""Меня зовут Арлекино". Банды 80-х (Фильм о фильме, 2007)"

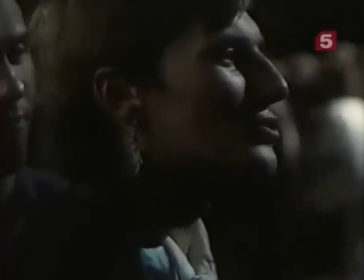16:30 И в вестибюле мы заходим, я вижу, что у парня поблескивает что-то такое похожее на свастику. Я говорю, Коля, посмотри, это у нас что, фашисты, что ли, здесь, я не понимаю. Он повернулся, увидел эту штуку, подошел, и я смотрел, что-то он ему сказал, потом резко сорвал он его с уха, и кровь полилась так по шее.
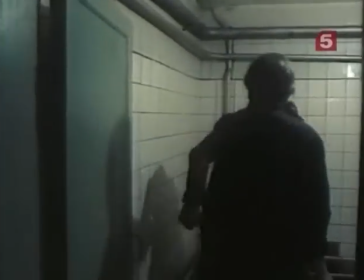16:59 Иди! Ну-ка. Ты да что ты сделал? Ты,
Я увез эту серьгу, из этого родилась сцена расправы Арлекино с фашистом на танцах.
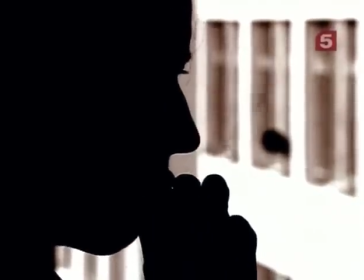17:18 Одними наблюдениями дело не ограничилось. Рыбарев, как и Щекочихин, лично знакомился с уличными хулиганами, выспрашивал, чем и как они живут.
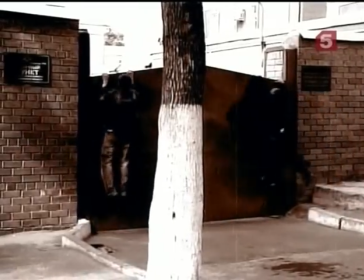17:25 Однако в фильме все же есть отклонение от существовавшего на тот момент стандарта.
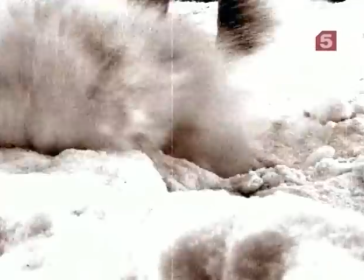17:30 Реальные подростковые банды были более жесткими, и внутренняя их организация была тоже другой, нежели показана в картине.
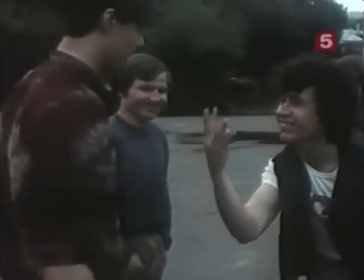17:39 Ну что ты стоишь, как дебил? Тебе что, на пальцах объяснять? Беги отсюда, вонючка!
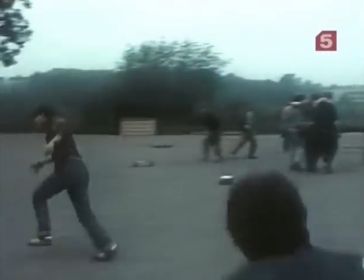17:44 Катись отсюда! Быстро!
В фильме Арлекино управляет бандой единолично.
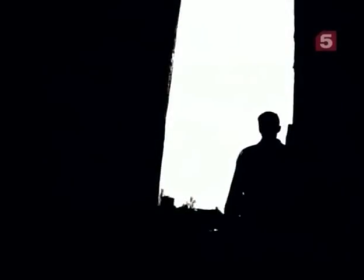17:49 Никого сверху над ним нет. В жизни молодежные группировки, как правило, контролировались взрослыми.
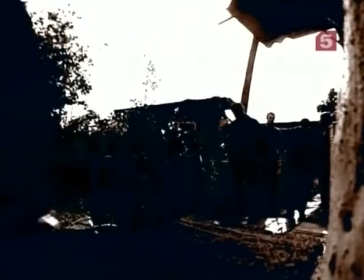17:54 Ворами в законе и криминальными авторитетами. Подростков они расценивали как подрастающую смену и закладывали в основание криминальной пирамиды. Ну вот если вот здесь звено, ядро законспирированное, здесь вот лидеры, которые контролируют уже фактически банды, которые совершают преступления. А дальше вот уже идут подростки молодежной группы, которые совершают антиобщественные проявления и все.
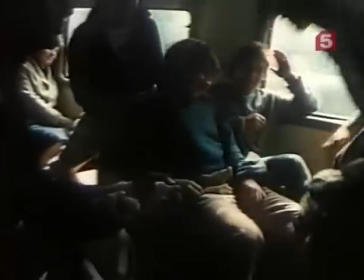18:20 Все члены банды Арлекино примерно одного возраста. В реальных группировках, как правило, участвовали ребята от мала до велика.
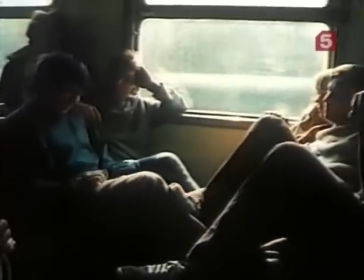18:27 И существовала строгая возрастная иерархия. Шелуха скорлупа, вот это самые младшие, от 8, там, 7-8 лет там, до 10 лет. Потом были супера, это где-то 13-14 лет. Потом молодые и старики были.
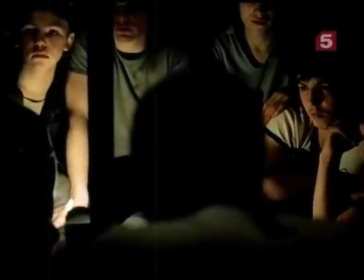18:44 У каждой возрастной группы было свое предназначение. Старики руководили процессом, молодые занимались вымогательством, драками и кражами.
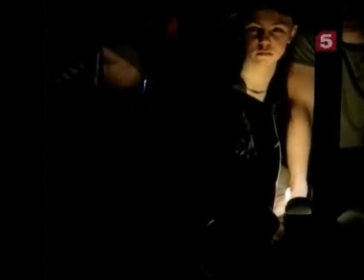18:51 Суперов и шелуху натаскивали на мелких поручениях. Мне рассказывают, такой как бы сюжет был. На авторынке не шли стекла лобовые на машины. Вот им дали задание, пошли на трассу, стали камушки кидать. Просто и спрос поднялся на эти стекла.
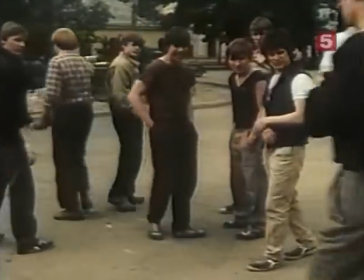19:10 В фильме Рыбарев эту стандартную схему воспроизводить не стал, а вот внешнему виду героев уделил большое внимание.
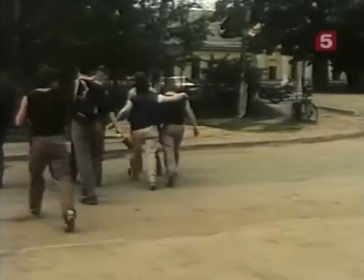19:16 Режиссеру хотелось, чтобы Арлекино и его друзья ничем не отличались от реальных уличных пацанов.
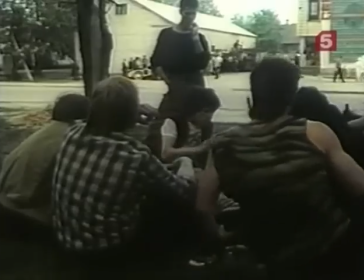19:22 И эта задача была выполнена.
Валюша, иди к нам! Нужны вы мне! Приласкаем! Дураки!
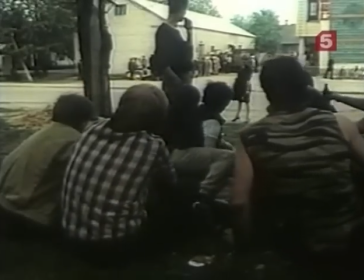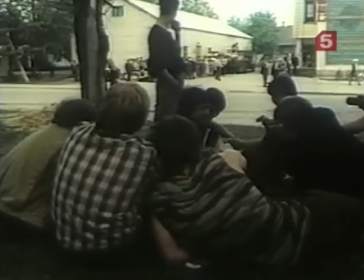19:30 Между тем, создать такую банду было нелегко. Сытые, лощеные столичные актеры на роль провинциальных хулиганов никак не подходили.
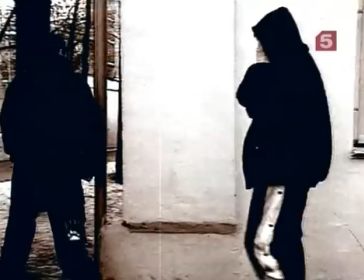19:38 Поэтому банду Рыбарев собирал по всей стране. Из студентов театральных вузов и даже непрофессиональных актеров.
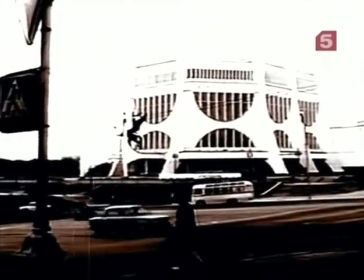19:44 Задействованы в фильме и простые жители города Гродно, где проходили съемки картины. Такое сочетание полезно и актеру, потому что рядышком очень реальный человек, и существовать условно или быть как-то там, выделяться, не годится. А не актер, а раскрепощается рядом с актером. И, как, и это очень такой интересный ансамбль получается.
У меня вот есть Хемингуэй.
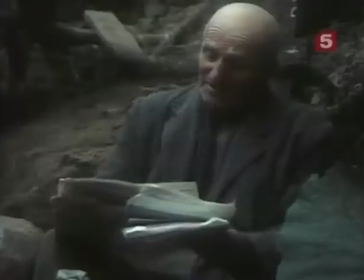20:14 Самый дар, неотъемлемый, ну, писателя.
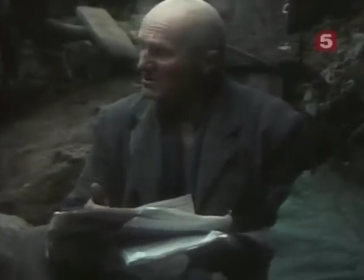20:21 Свойственна ему способность противостоять ударам критики. Это дар хорошего писателя.